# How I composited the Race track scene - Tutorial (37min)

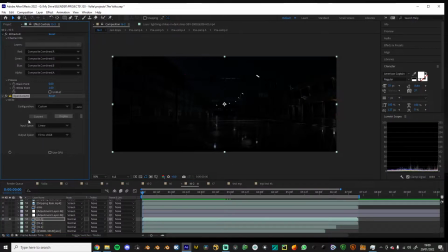[8:15]
So if you use an extractor and this OpenColor.io plugin, you can basically, if you render out of Blender in OpenEXR multilayer, you can have access to all these layers. You get all these renders inside of
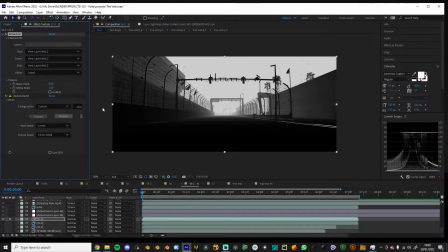[8:32]
this one file.
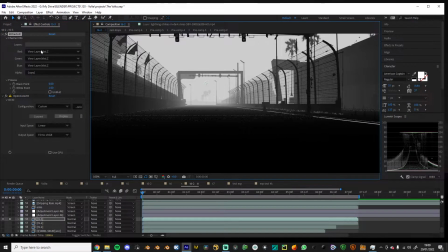[8:35]
So the one I ended up using the most was the mist pass, and I also used the emit pass.
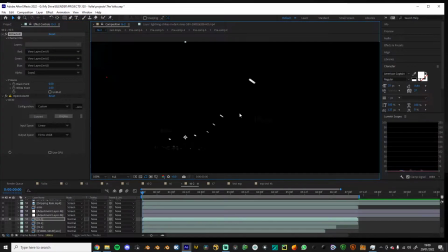[8:43]
So that's, the emission pass is only the emission lights. So that was very handy, adding this glow like that. And for some reason it looks a little weird, it has this black edge around it. I'm not really sure why. I think it's the Gaussian blur kind of messing it up a little bit.
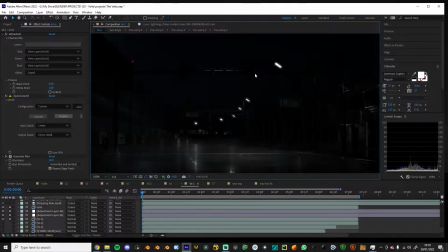[9:03]
It is fine though, because it's not noticeable at the end. But I think fastbox blur is better. I could be talking shit, but I gotta try it. Maybe not.
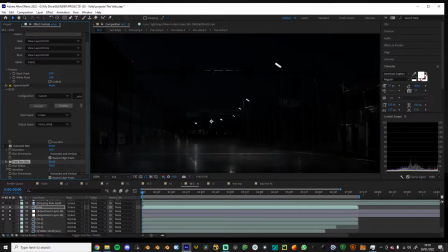[9:19]
Oh. Nope. Okay. Well, that didn't really work. The preferred way of doing it is using a glow. I don't know why I did not do that.
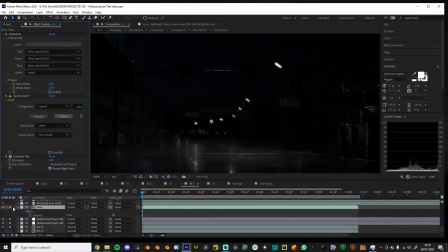[9:36]
But yeah, I used a Gaussian blur, and I think that is actually because I only wanted the blurriness. I didn't want the like bright spot to get duplicated, if that makes sense.
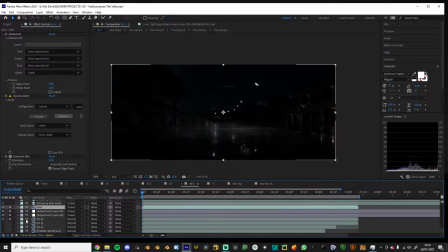[9:49]
So that's our mission. I just wanted to brighten up these hot spots a little bit, because that's what would happen. Everything is not like we have some lens imperfections, and one of those is the bleeding of light.
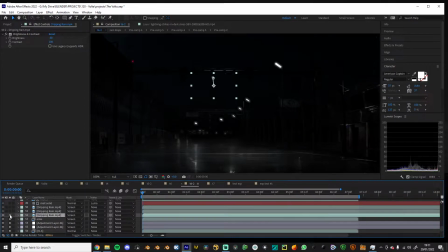[10:02]
So these files, I've already uploaded those on the Patreon. It's in one of those like useful image textures or like overlays or something like that. And it's these dripping rain bits.
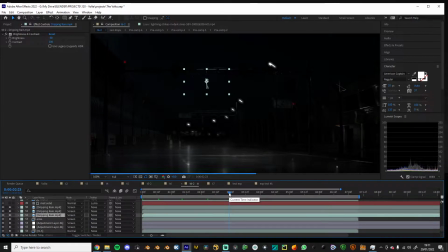[10:16]
And I just manually like positioned animation those to kind of look like they're in a scene. And they don't look great here in the
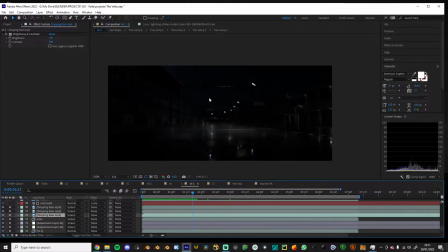[10:29]
composition without all the color grading and stuff, but they are there and they're adding to the scene.
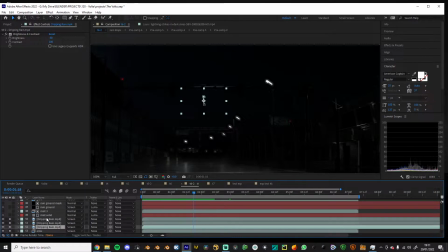[10:35]
Just some dripping rain. And then we have our mist solid here. And this one is, if I crank it up, I'm just using a
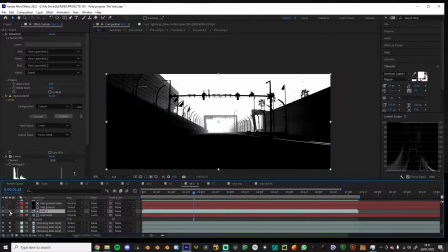[10:49]
Lumimat, and that's looking at the layer above it, which is a mist pass. And I've used the levels to make it only like appear on the white here.
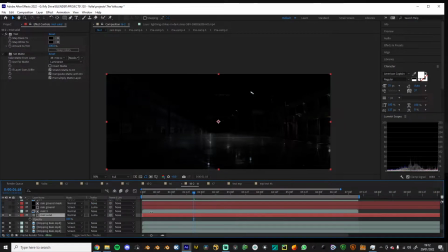[11:02]
And then I'm using the Luma feature here to make the further away, make it darker. So it kind of dims out some of those lights. It's very subtle, but it's there.
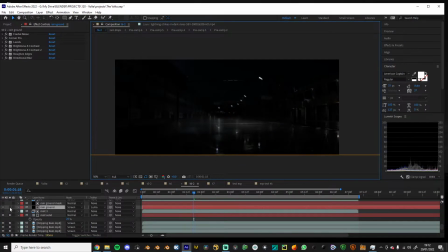[11:18]
It's there adding to the effect. And then we have this interesting layer, which is the rain.
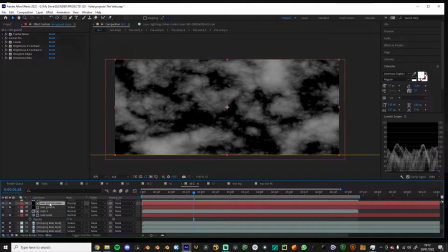[11:25]
So if we look at this, we have two fractal noise effects here.
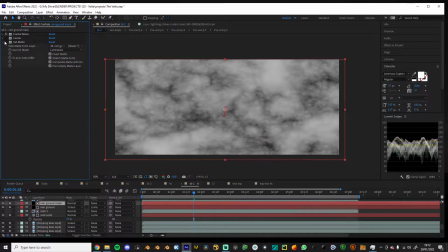[11:33]
And the set mat, what is that even doing? I don't think it's doing much at all, so I'm just going to delete that.
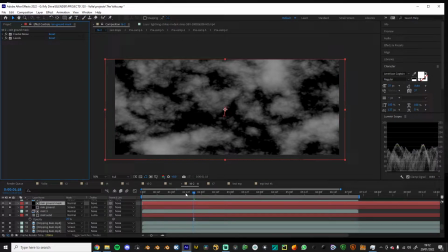[11:43]
So I'm using a levels effect on this fractal thing. I think it's animated.
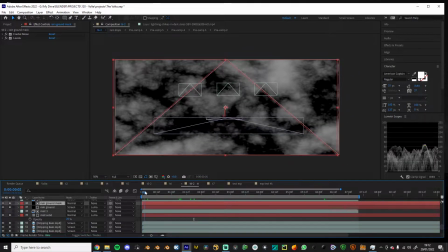[11:50]
No, okay. Or it's not animating the fractal
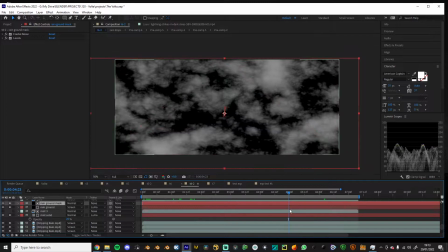[11:55]
noise, but it's changing position to kind of adjust for the position change in the camera.
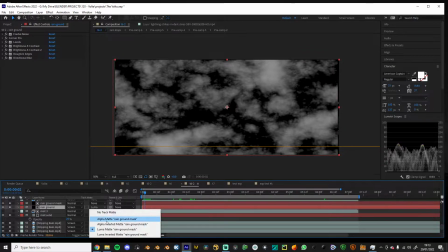[12:03]
And I'm using the same Luma mat. And if you don't know what that is, it's basically looking at the layer above it and saying if something is black, change the opacity of the current layer to 0. And if something is white, make it visible.
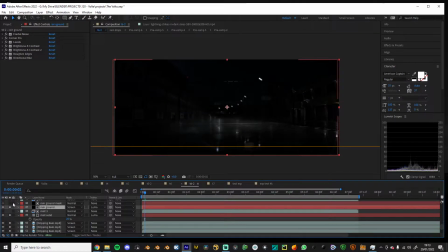[12:17]
So that's making it so this rain effect is only appearing in those certain shapes. So if we look at this rain ground, at it just like that.
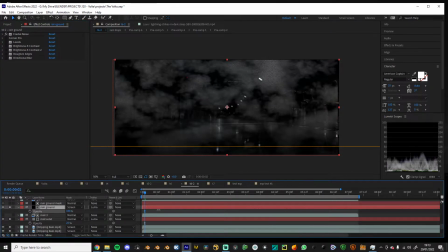[12:34]
Let's see. So we just crank it up a little bit and remove the Luma.
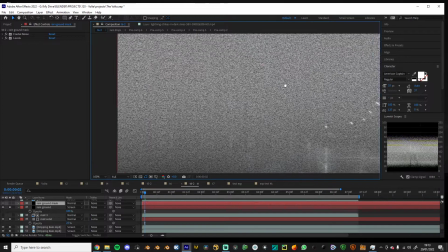[12:41]
This is what we have essentially. It's this noise, very small fractal noise,
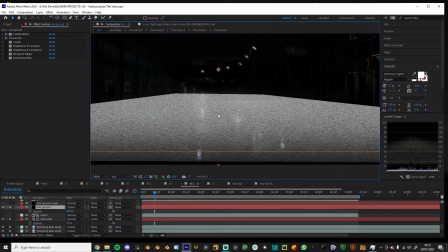[12:49]
and I then corner pin it so it's gonna match kind of the perspective.
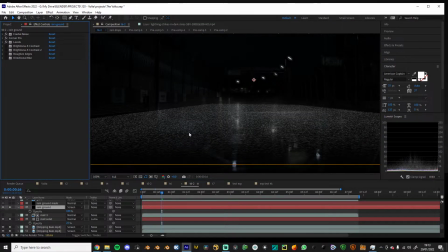[12:55]
And then I use levels to remove a lot of the blacks so we only get the white,
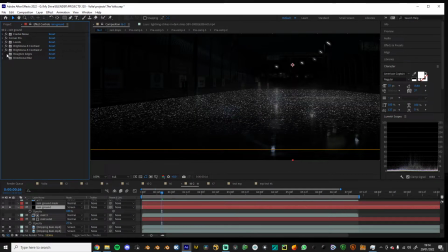[13:00]
brightness and contrast to just bring out those highlights, roughen edges to kind of soften these edges,
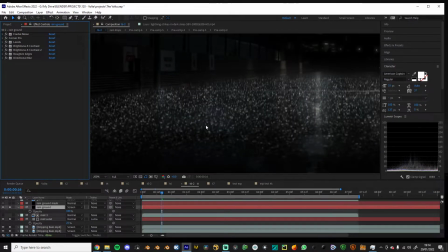[13:07]
then a directional blur so it kind of looks like splashes
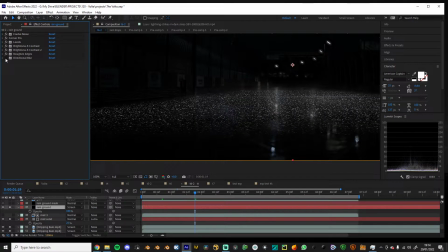[13:12]
instead of being these like obviously flat things. So then yeah, using the Luma mat, we only keep the spots
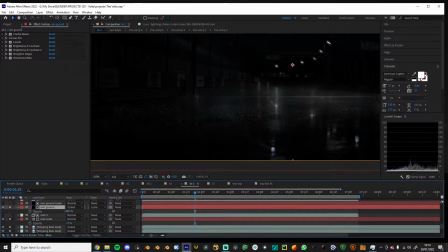[13:25]
where this layer is bright, and I think it was at like 25 or 30 or something like that.
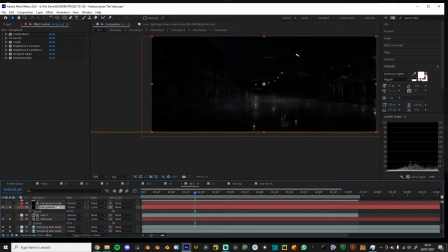[13:34]
I'm actually not sure. Might just do some of that redoing. Control Z. Oh, 45. Generous. Okay. So, glow.
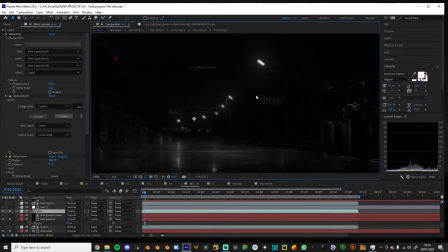[13:49]
And this layer does glow. Who could have guessed? I'm using the deep glow add-on here. And I don't think you necessarily need it. You can create a similar effect just using the regular glow.
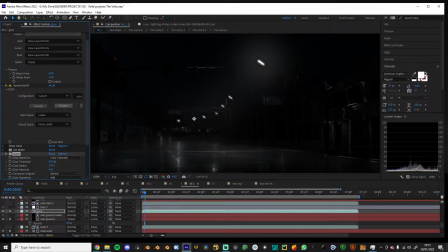[14:07]
I think the deep glow is just a little more accurate. But yeah, this Gaussian blur is really messing up. I'm realizing that was not the smartest move. Don't do that.
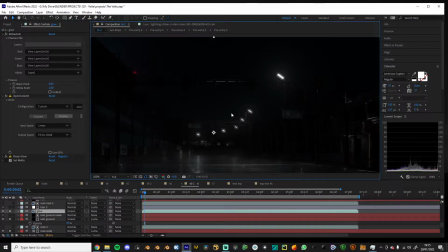[14:22]
But yeah, just adding some glow because light interacts with volume by scattering in it. So this kind of simulates that volume effect, because in the actual render I had no volumetrics whatsoever. So I'm having to kind of think a little extra about what can fake the volumetrics.
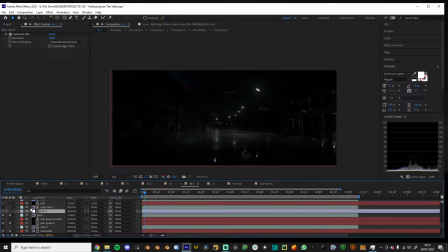[14:42]
So now we have one of the most important layers, and it's the blur layer.
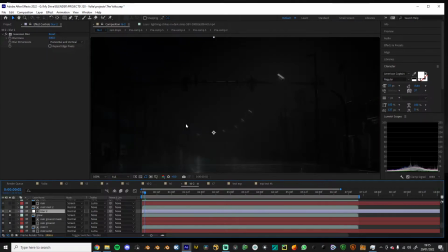[14:47]
So I'm just going to enable that, and look at that. We have instant volumetrics, and it's such a simple like trick. So a lot of people doing mist in post, they just choose a solid color and then go with that.
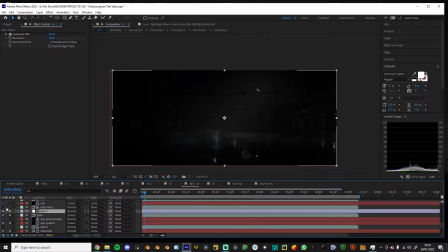[15:05]
But a smarter way to do it is using a blur, Gaussian blur, simple Gaussian blur. So let's break down what's going on here. So I'm just going to remove the Luma matte.
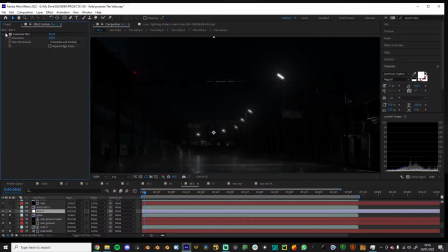[15:17]
So we got a layer with Gaussian blur on it. And what that does is just blurs everything out.
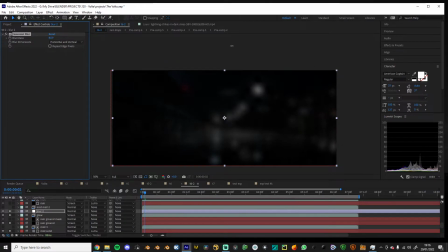[15:23]
Like, you've used the Gaussian blur, so like that. We get a nice blurry, even, almost even kind of color going. And if we just lower the opacity here, we can kind of see that it's misting.
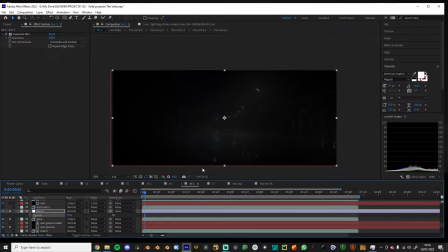[15:41]
It's making it look misty and like wet in the air. What is that called now again? I don't really know, but that's the effect we're going for. So by then having this mist pass layer, which, yeah, just mist pass,
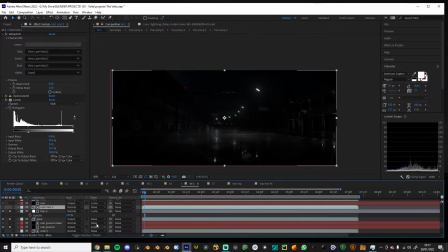[16:03]
we can control using the Luma matte where this blur is supposed to go. So if we can tint this whatever color we want.
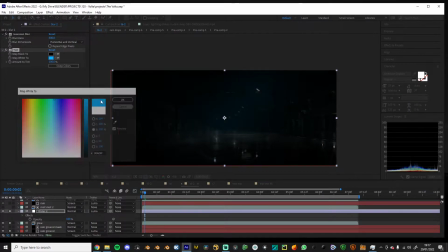[16:13]
We can make the glow red or blue or whatever, but I'm just keeping this pretty neutral.